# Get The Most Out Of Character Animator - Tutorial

It's basically the point we are making here, because that causes this whole thing not to be believable, not to be authentic, just to be like it's basically a shit show. And that's what we're making fun of here. And I think in this scene it's becoming very clear and obvious.
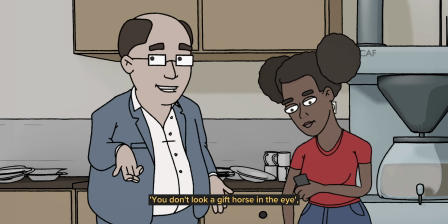257s
Ne? And this is actually the second character here on the right, Vivian, and you can download it in the description.
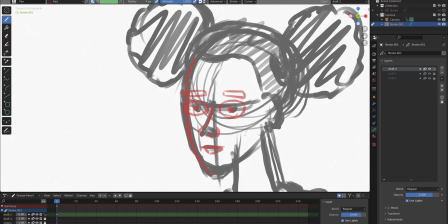264s
It's a free character I uploaded for everyone to use and try around with.
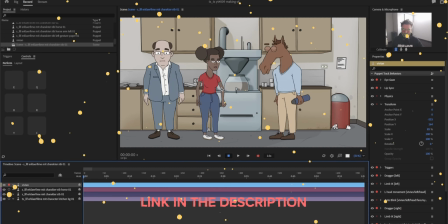269s
She can turn around. I don't know if she can walk. I forgot about it. You should just check it out.
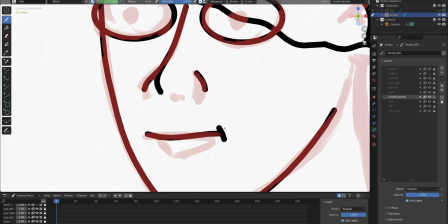274s
Let's see if she walks. I don't think so.
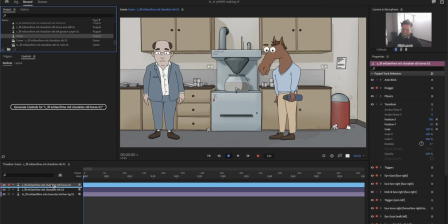277s
What I do a lot, like you see here, all the characters look into different directions, and they are able to turn around and look into the other directions. What I don't like about it is just snapping it to the other direction, because there's no feet movement involved. So that is something that will give away basically the character animator behind all of this.
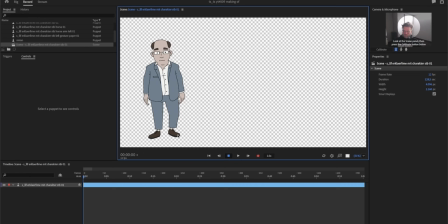295s
So what I do, and what is also part of the Vivian character, is that I move the feet a little bit. I cheat it a little bit, some steps in there, so it actually looks like they are using their feet to turn around.
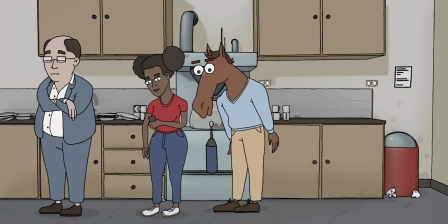308s
This is the greatest part, and it's also my favorite character of all of it. Clearly some major influence from BoJack Horseman here. I like this guy, I like the scene, I like this weirdness, and also I think the walking cycle,
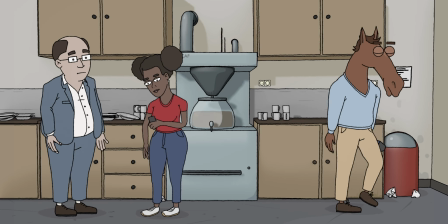321s
which is generated with Character Animator here, it works pretty well. It looks kind of stupid, which I was aiming for.
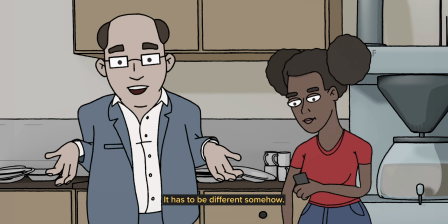328s
It kind of finally messes everything up. So this guy now, he thinks it's his last chance before they wrap everything up to make this whole thing right.
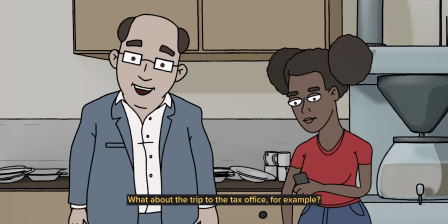337s
And this was kind of the idea behind it,
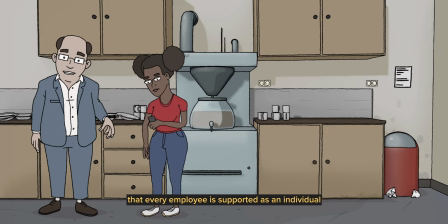340s
that he now off camera says all the things that are actually important to the company that should be in the movie, which are now in the video,
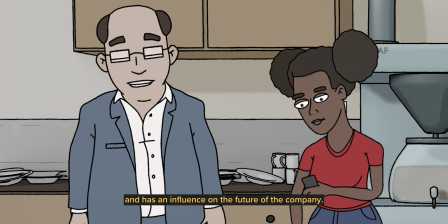348s
which was kind of the idea behind it. I have these animations I always do with the hands, with the hand gestures. But then I thought, when we were watching it, we thought, okay, still a little bit, it's not enough movement, it's not enough activity there. Here I actually put draggers on the actual cycled animation in Character Animator and recorded a replay of the hand moving up and down while it's up, and created a trigger out of that. So you can see here that even when the hand is up, it's not standing still, it's moving up and down, which gives it a little bit more life. In the first version, he was not moving very enthusiastically, and we thought, okay, we have to get back in and change the whole performance, which is actually possible. So it makes it way easier to change something last minute, because the puppet is there and you can actually record a new performance right away. In minutes, you could actually break up some of the classic production pipelines that exist with animation. And then at the end, I really like the horse again, bringing it up again. It's just kind of weird. I like weird. And I also like in German it actually works a little bit better. It says films with character. I think in German it works a little bit better. Basically it says it's all about characters, because Character Animator, and you can create it like however you want because it's illustrated. But also we can actually go write something unique, authentic, which also gives everything character. And that's actually what this means. I don't know if that was clear in English. In German it makes a lot of sense. Sounds right to me, so maybe you can tell me in the comments. So thanks for watching. Yeah, if you like this video, please give me a like, and if you in general want to see more of my content, please subscribe. As I said, I'm working on a workflow tutorial, so that might be the next thing I put out, but it might take me a while. Thank you for watching. When you're lost, take your trust. See you next time. Yeah,